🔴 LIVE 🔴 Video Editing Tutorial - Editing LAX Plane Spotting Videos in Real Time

2 1000, 3 1000,
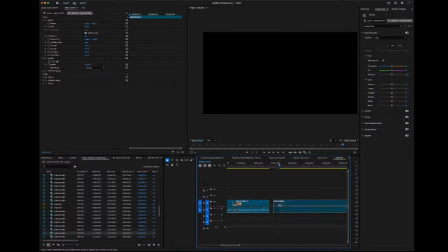2333s
and then this one, cut it about there, and then zoom this one out a little bit.
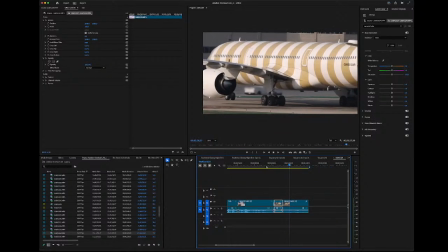2343s
There we go. It just feels a little more natural. So there we go. You get to actually appreciate the airplane. I mean, you can totally zoom in, but then that might look a little weird.
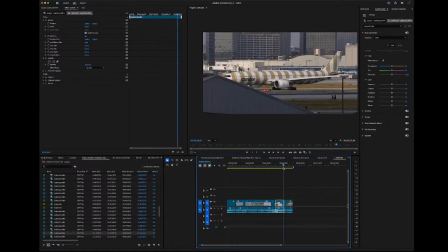2357s
Let's see.
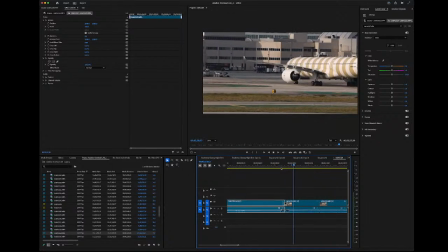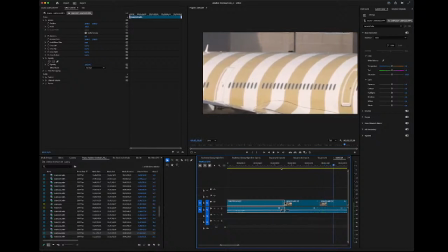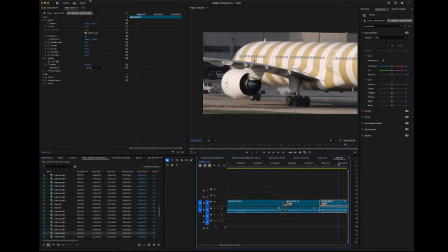2368s
Yeah. So if you ever wonder how they get those super close-up shots, a lot of times they'll just zoom in.
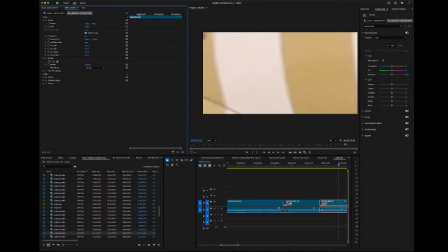2375s
But see how it just looks pixelated and degraded?
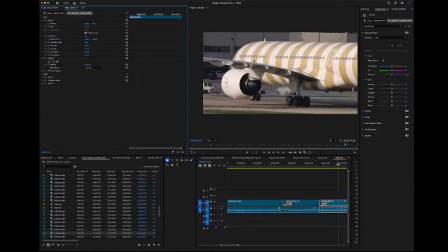2380s
It's because it's actually stretching the pixels, and it's not good when it comes to video. You really don't want to do that. The best, of course, the best thing is a lot of the time, you know, they're using when you're plane spotting, you're using a lens of 600 millimeter or greater when you're standing far away, or you can get that closer shot, you know, with a telephoto lens. So some people have the telephoto lens that allows you to get a little closer, and sometimes it's you're cropping in camera where you'll shoot 4K, 8K, and then your timeline is created at 1920 by 1080. Then you're essentially cropping in on the timeline without adjusting the pixels. Really, you're just only editing within this window, and you're not losing resolution. It maintains the resolution. You're just only looking at a portion of the entire frame. So if 4K is you know, taking up, you know, all this area, but you're only showing a fraction of the entire 4K window. All right, so We have a few clips here. Let's just watch the video.
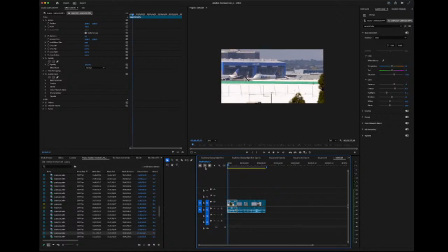2486s
Let's play it. Okay, playing it from the beginning.
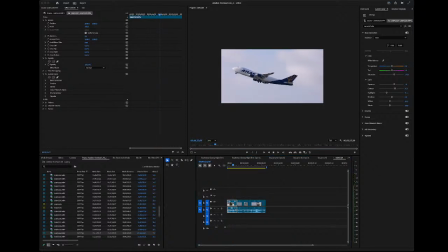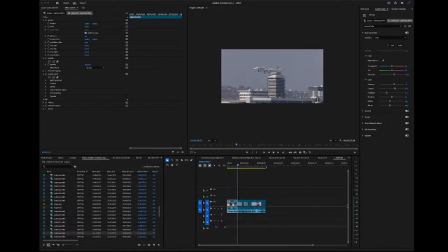All right, so I'm just watching these. I usually go back and I'll watch the entire edit and just, you know, see if there's anything that
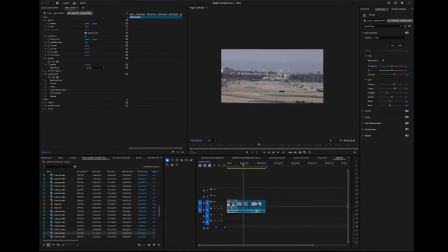2544s
I need to adjust or edit, or let's see. And thank you to the 2 people that are watching the video.